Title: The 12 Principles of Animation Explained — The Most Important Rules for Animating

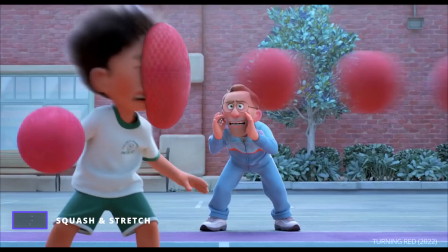4:09 If volume shifts too much, believability will start to fade.
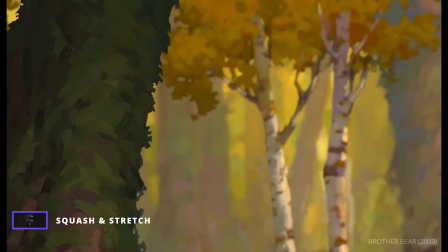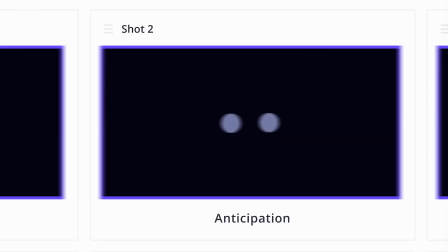4:22 Motion is also made more lifelike with the use of anticipation.
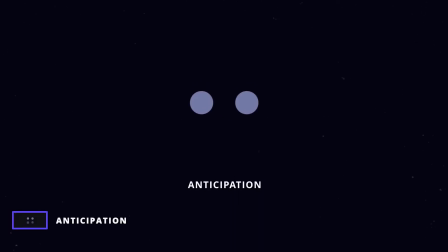4:29 Anticipation is the preparation before movement, or in other words, the wind-up.
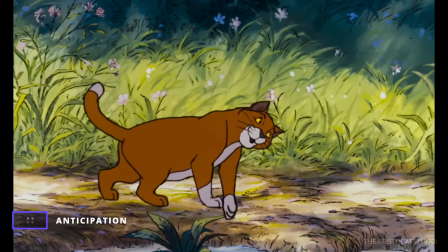4:36 According to Thomas and Johnston, this makes the action more legible to the audience.
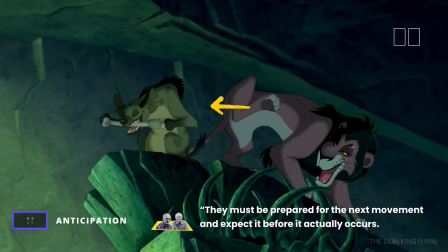4:42 They must be prepared for the next movement and expect it before it actually occurs.
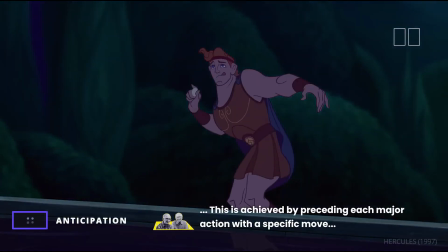4:48 This is achieved by preceding each major action with a specific move that anticipates for the audience what is about to happen.
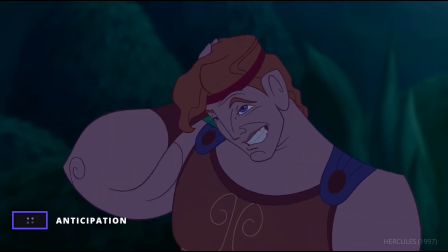4:56 Whoops.
Take this sequence from Beauty and the Beast.
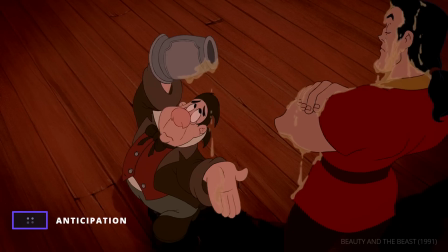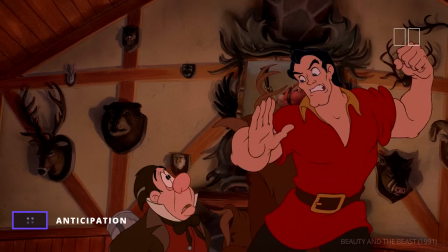5:06 We know what Gaston is going to do before he does it, and the huge wind-up indicates it's going to be a hard punch.
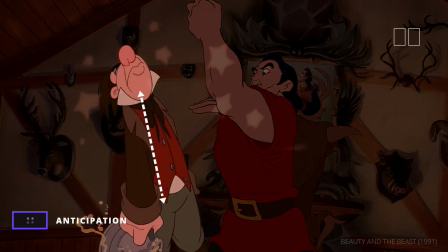5:17 To sell it, Le Fou is stretched when he's hit out of frame.
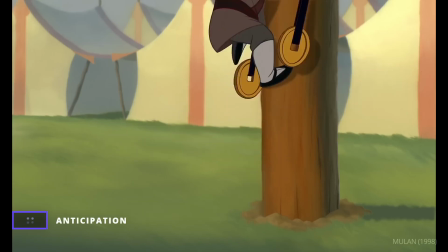5:24 Anticipation can be subtle, like in this movement in Mulan.
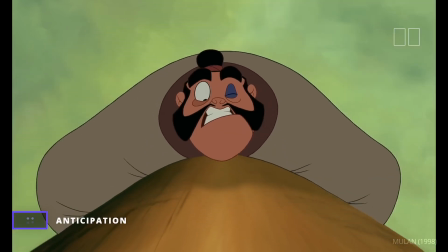5:30 Yao's teeth don't go straight into the pole. First, he pulls his mouth back, selling the primary movement.
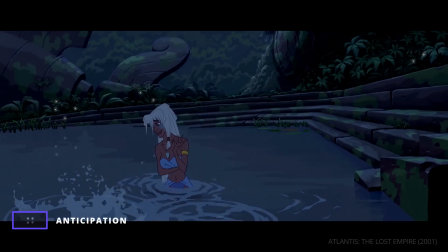5:43 Anticipation makes an action clearer and also makes it more realistic.
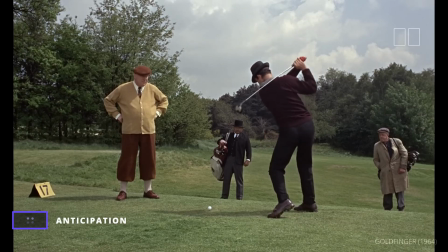5:48 In real life, we have a backswing before we hit a golf ball.
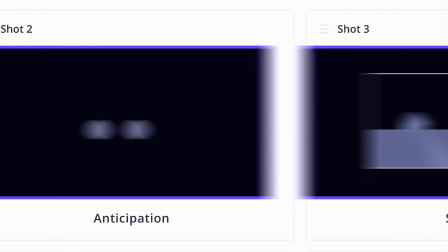5:56 Additional clarity in a given frame comes from staging.
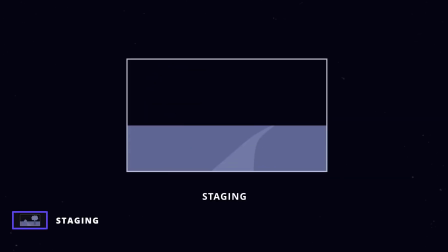6:03 Staging comprises a variety of elements that go into the composition of a frame.
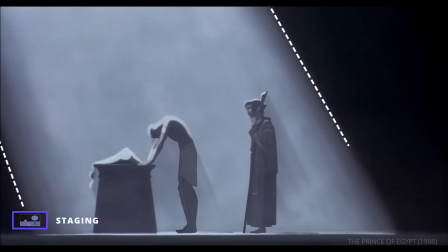6:09 According to Thomas and Johnston, all these elements should prioritize presenting the core idea of the frame clearly.
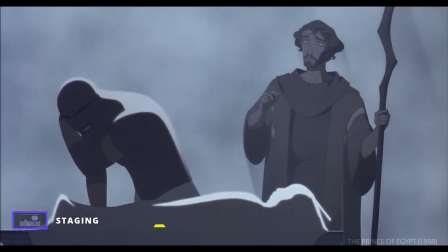6:17 Leave me!
They elaborate. An action is staged so that it is understood.
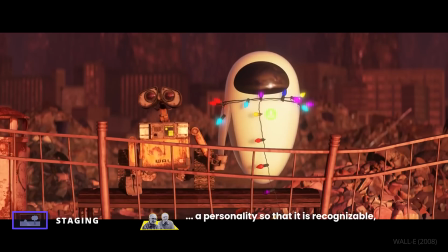6:24 A personality so that it is recognizable. An expression so that it can be seen.
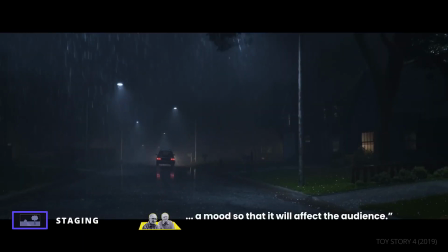6:32 A mood so that it will affect the audience.
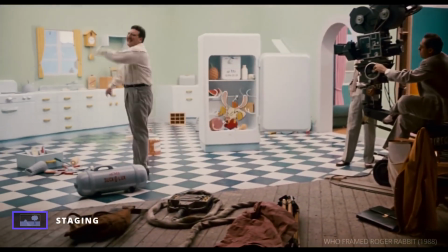6:36 This means using many of the same principles of staging in live-action film.
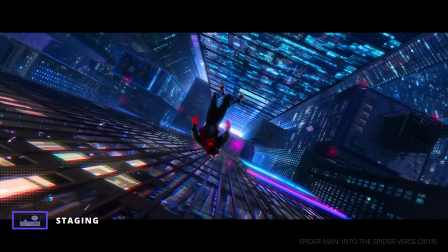6:44 Mise-en-scène, performance, and framing, with wide shots for big actions and close-ups for facial expressions.
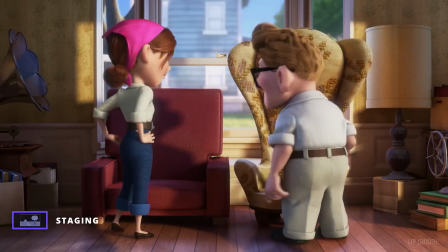6:53 All these elements can be used to effectively deliver the idea of a sequence.
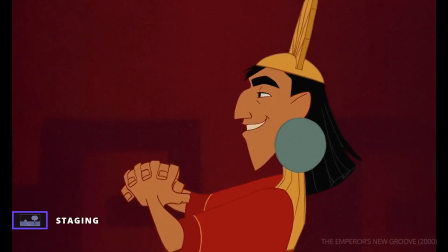7:00 Animators can use eye trace for maximum clarity.
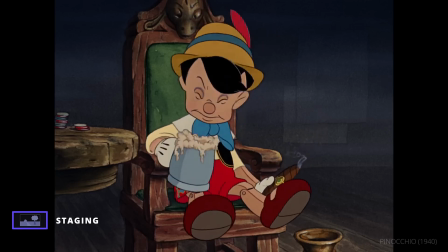7:05 In this scene from Pinocchio, each step of Lampwick's transformation into a donkey is shown in the center of the frame.
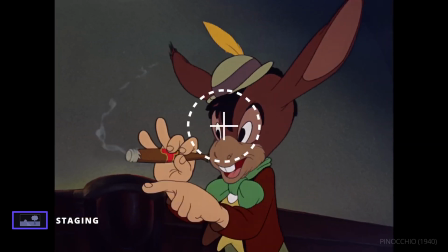7:16 The audience's eye doesn't need to search for where to look.
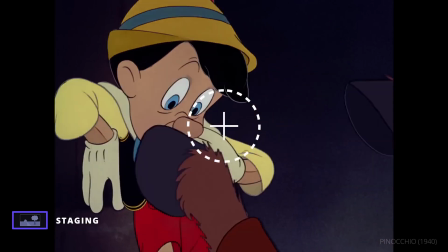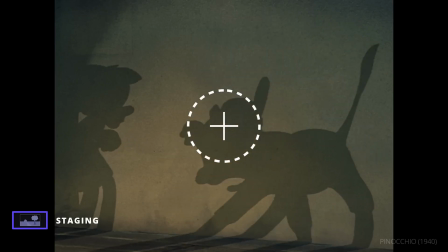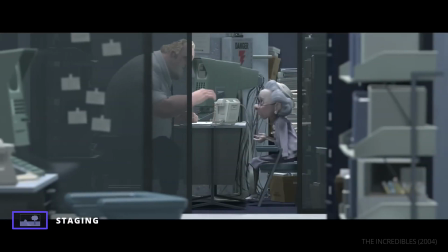7:30 In The Incredibles, the animators wanted to emphasize the mundanity of Bob's job.
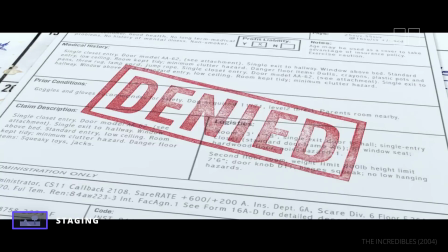7:39 The first shot clearly establishes that his work is indifferent to the suffering of everyday people, beginning with a close-up of a big red denied and panning up to a sad old woman.
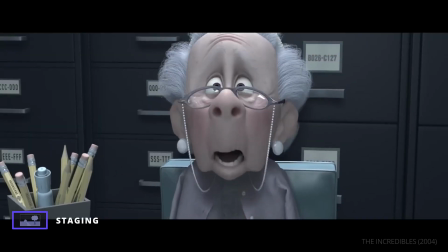7:50 Denied? You're denying my claim?
Then we see Bob.
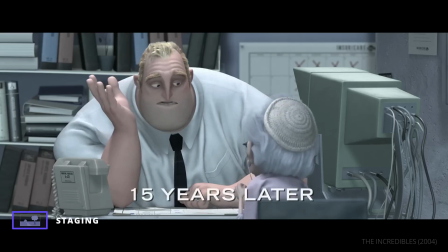7:55 His physicality clearly indicates he is bored and unfulfilled.
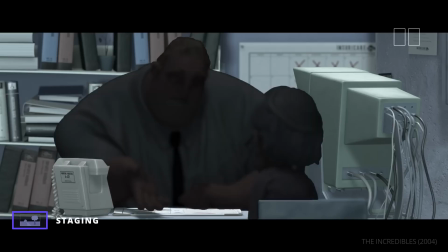8:01 The set decoration emphasizes the monotony of the office job.
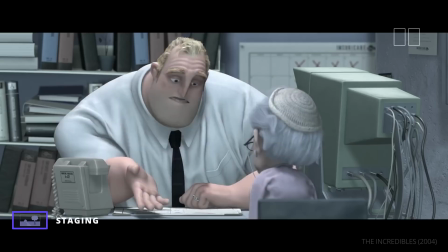8:05 And the color palette is desaturated, indicating that joy has left Bob's life.
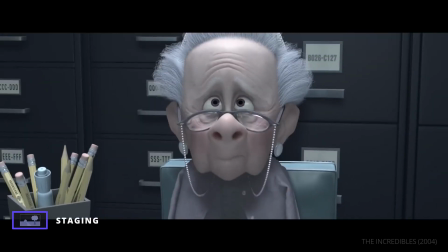8:11 In 2 shots, the animators have delivered the core idea of the scene.